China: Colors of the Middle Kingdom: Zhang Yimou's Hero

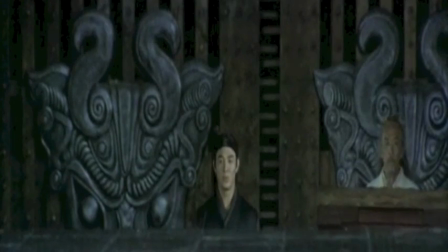0:08 Zhang Yimou's 2002 film, Hero,
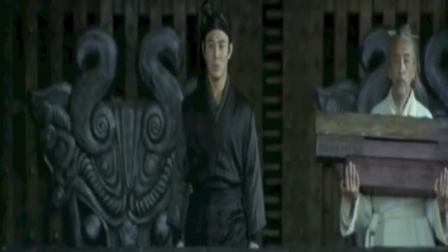0:12 shows one man's journey to assassinate the Emperor of Qin during the Warring States period of Chinese history.
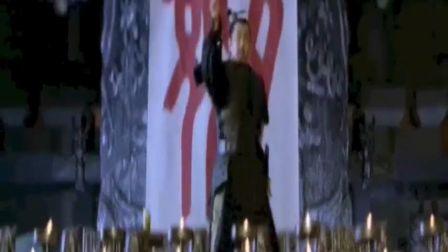0:19 The film is often seen as a metaphor to the Chinese characteristics of national unity and preservation.
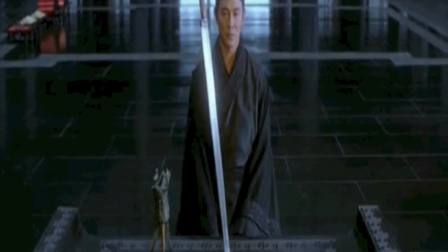0:27 The film won several cinematography awards for its artistic style
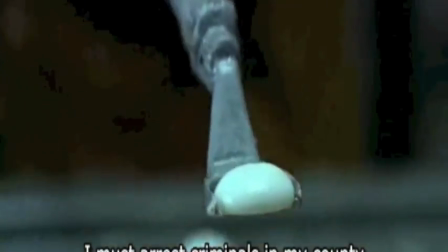0:32 and is universally renowned as one of China's greatest films.
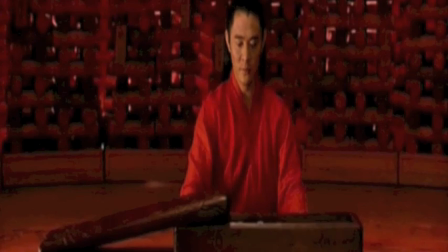0:36 Zhang Yimou retells the same scene 3 different times, and he specifically uses the color pattern of each major section
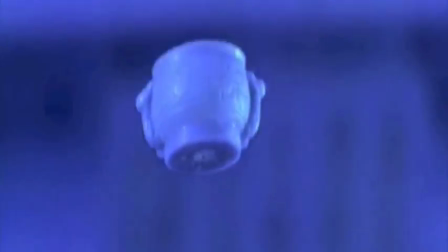0:45 of the movie in order to visually display the complex and long history of China in relation to the Warring States period.
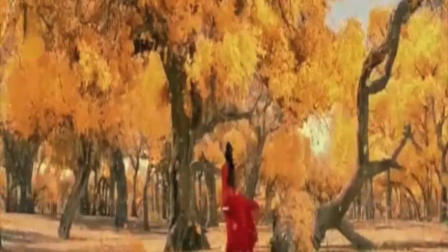0:54 The first third of Hero revolves around the color red,
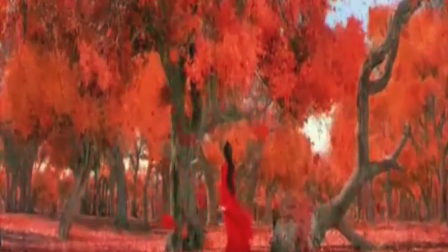0:57 and Zhang uses this color in everything from costumes to scenery in order to represent the Warring States period,
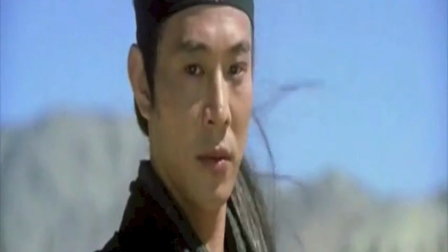1:05 which saw China embroiled in a massive civil war for
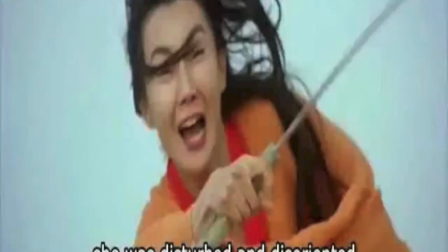1:10 250 years as 8 states fought for control of the Chinese mainland.
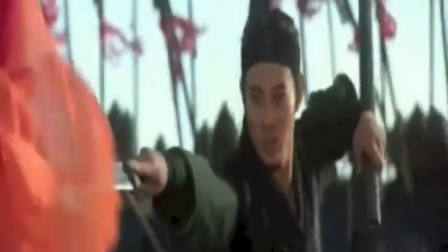1:15 And in the end, the Kingdom of Qin defeated everyone else.
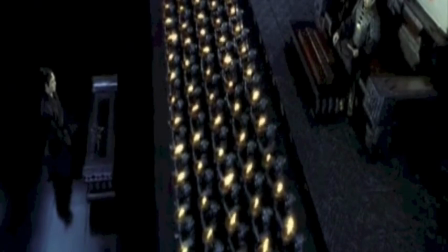1:20 The color red has 2 meanings in China: the destructive force of fire and the idea of good fortune down the road.
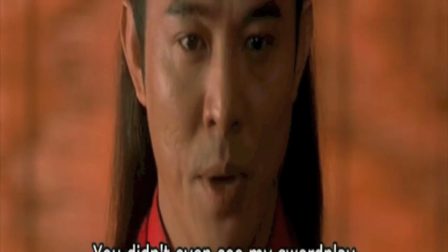1:28 Zhang uses both meanings in his representation of the Warring States period.
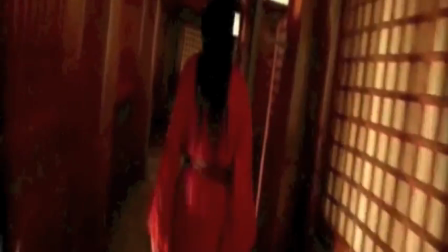1:32 The first third of the movie is the most violent and passionate section of the film,
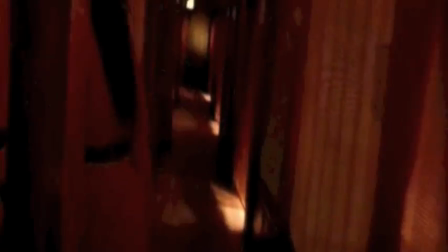1:37 and characters seem to be actively looking for conflict with other people in the movie.
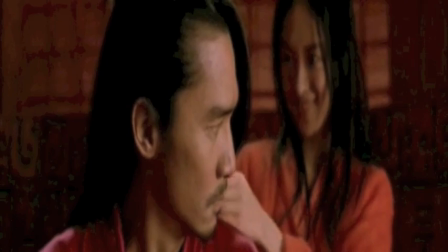1:43 Friends turn on friends, and 2 main characters, Broken Sword and Moon, are killed because of their relationship with each other.
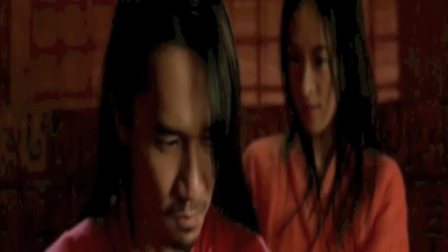1:51 The color red is used to show the harsh conditions of the Warring States period,
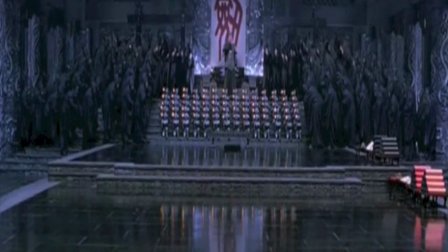1:55 and that exploitation was the only way to succeed in China's longest civil war.
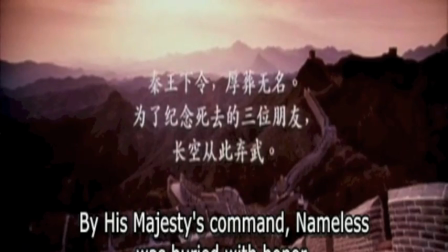2:01 As much as the color red represents the destructive force of fire, Zhang also uses it to show how good can come from bad actions.
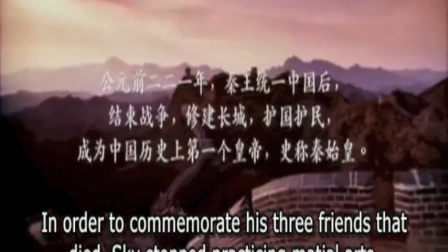2:09 The savage nature of the Warring States period may have led to death and obliteration,
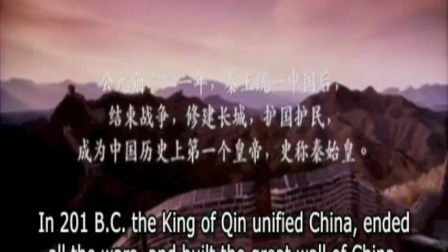2:14 but it also led to the unification of China for the first time in 250 years.
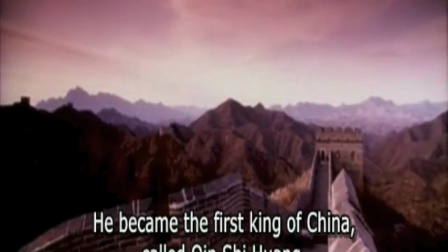2:20 Zhang shows the audience that although there is a lot of suffering going on throughout the ages, the good of the state can lead to the prosperity of the people.
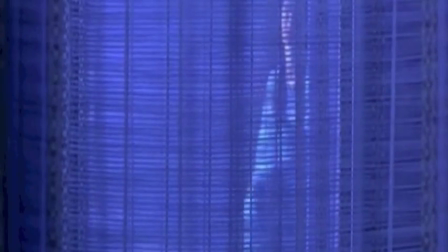2:29 The second major section of Hero is dominated by the color blue.
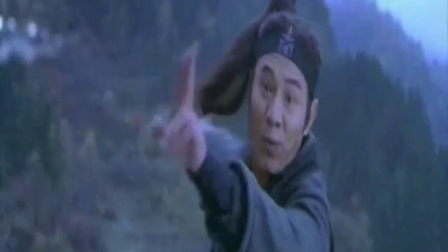2:33 In Chinese society, blue tends to represent vigor and vitality,
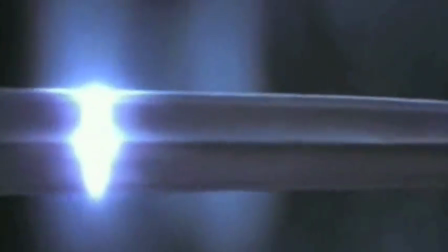2:38 and Zhang is trying to represent the post-Warring States period to his audience.
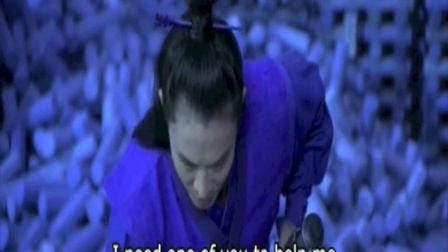2:44 Although circumstances force people to fight, there is strong resistance to the concept.
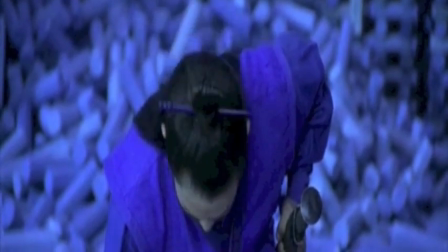2:49 Nameless is no longer trying to single-handedly kill the Emperor of Qin. He looks for other people to help him.
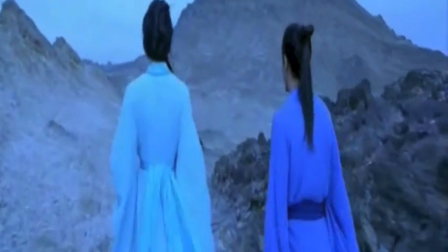2:56 Zhang is showing his audience that after the Civil War ends in 221 BC, the Chinese mentality switches from combative to preservative.
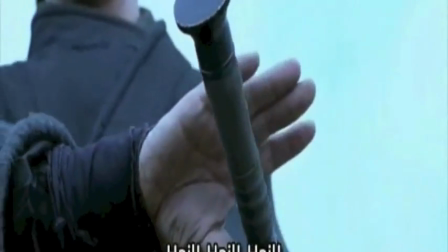3:05 The people of China band together so that the country can prosper and dominate the Asian subcontinent.
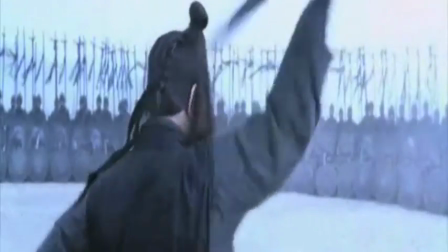3:12 Like in Hero, conflict may occur, but the overall peace of China remains constant throughout the dynastic period.
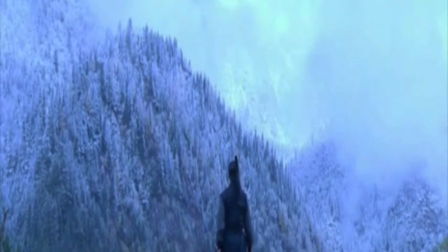3:19 Zhang may be presenting the concept in too noble a light, as conflict still existed in this post-Warring States period.
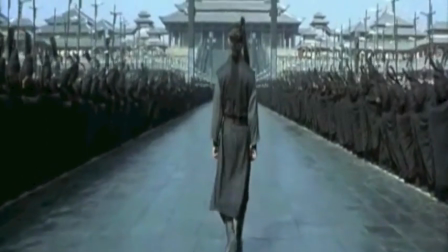3:26 However, there were no wars as destructive to the Chinese national spirit until several centuries after the Qin came to dominate the country.
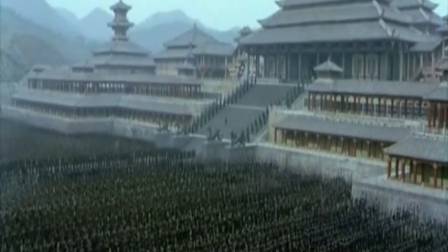3:35 Zhang is showing his audience that to him, the strength of the country is more important than an individual life.
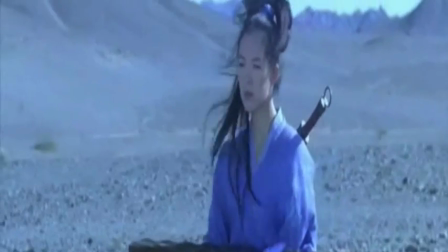3:42 Nameless is able to succeed because everyone is working towards a common goal instead of for their personal agenda.
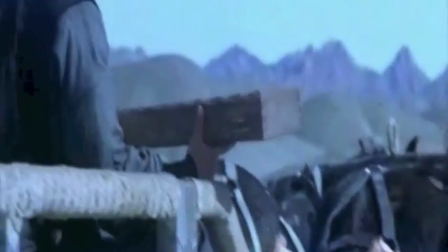3:49 Zhang's use of blue shows the audience the powerful flow of Chinese dominance during the centuries after the Warring States period.
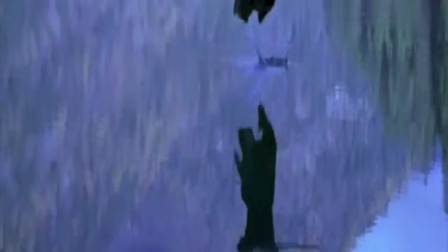3:56 And Hero demonstrates the great prestige of Chinese history.
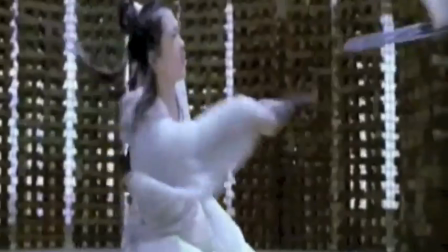4:02 The final section of the movie is heavily influenced by the color white, which represents fulfillment within Chinese culture.
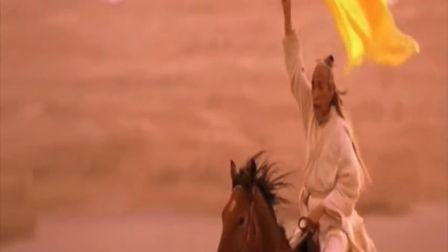4:10 Zhang uses white to represent the conclusion to modern Chinese history.